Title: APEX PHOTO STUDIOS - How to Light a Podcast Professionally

Lighting podcasts. Here at Apex, we've tackled a number of video projects from product e-commerce to podcasts, and we've learned quite a lot from these shoots. There are many different ways to light a set, so today we'll go over some principles to consider when you're setting up yours.
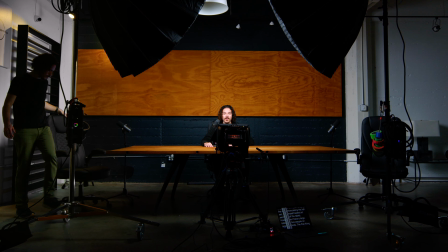Let's take, for example, this set. Here I have a large table with two people on opposite ends. The first thing to consider is the key light. It's the main light source that will provide the most illumination on all your speakers on set. I recommend anything from Arri Skypanels, Aputures, 600 or 1200s, or even Nanlite PavoTubes.
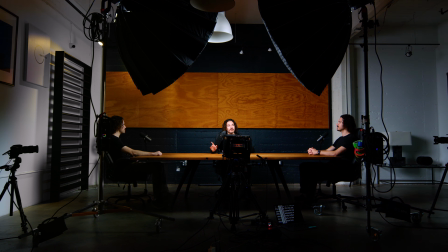On this set, I'm using two powerful Aputure 600s equipped with light domes to help soften the light on my speakers. In this case, since we have two lights, I've positioned both off the side at about 45-degree angles. The cross lighting will help to light most of my set. Now on to the fill light. It's a less powerful light that lights the shadows on the other sides of our faces. This is going to be one of our first creative choices to make. Consider the genre of your podcast, or even the topic of conversation per recording.
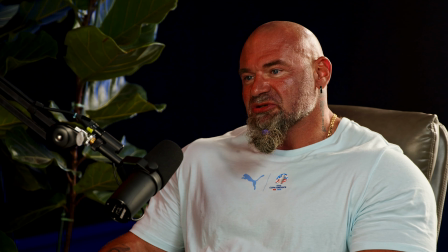A more cinematic, perhaps true crime look may leave the fill light out in order to maintain dark shadows and a high contrast.
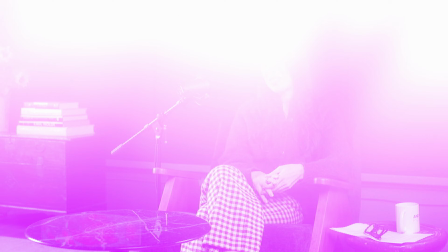On the opposite end, reducing or eliminating these shadows with the fill light can create a more inviting image. It's all about the tone of your podcast. Cinematic. How do we make something look more cinematic? With more light and depth of field. So let's add a hair light to my guest on my right.
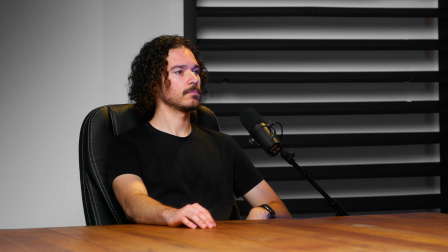We've rigged it high up above him. It hits the back of his head and shoulders, creating a sharp outline that makes him pop from the background. This is the easiest way to make a small room or studio look 10 times more expensive. And hey, guess what?
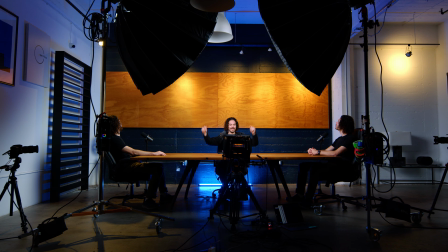More light. Ambient lighting is what gives your set personality. It's also where you can apply color theory, like contrasting some blue LED light below with the warm wood behind me to bring a little more Hollywood to the set. And finally, depth. Take a look to the guest on my left.
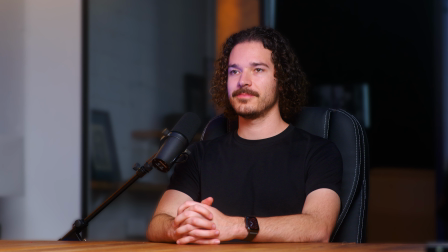We're gonna bring the f-stop down a little, we're gonna punch in a little more, and make sure we are on 24 frames per second. These technicalities will allow you to achieve a blurred background, called depth of field, and upgrade your image to a more professional and cinematic look.
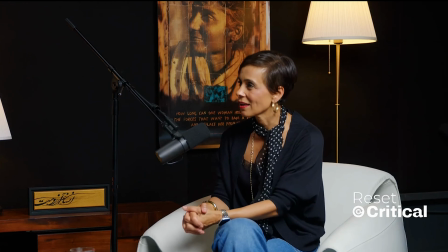Over the years, Apex has helped to produce a number of different podcast sets, all employing the principles I just explained.
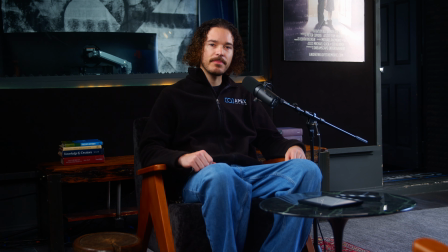This is one of the many examples of a consistent set build for a client who shoots with us every month in Soundproof
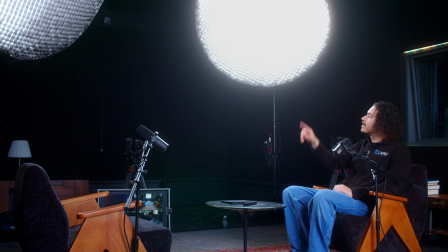Studio C. With two apertures providing the key light and the windows filling the shadows on our guests,
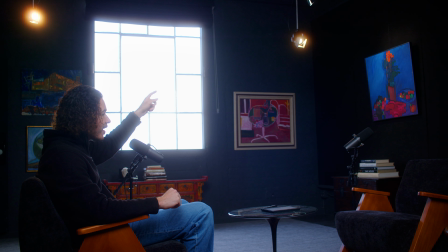plus a subtle hair light in the back,
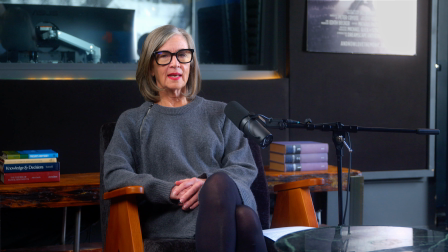we have achieved a look that makes our client look professional and allows them to focus on their job as a host without having to worry about how they look.
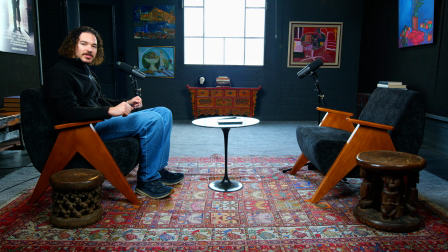Back to you in the studio, Ian. If you're looking to rent the gear we use today for your booking at one of our spaces, or you're just curious about how we can help with your podcast needs, check the links in the description. We have pre-made sets, or we can help design a set with our wide catalog of furniture options. Don't forget to like the video and subscribe for more tutorials and guides to come. We'll see you for the next one.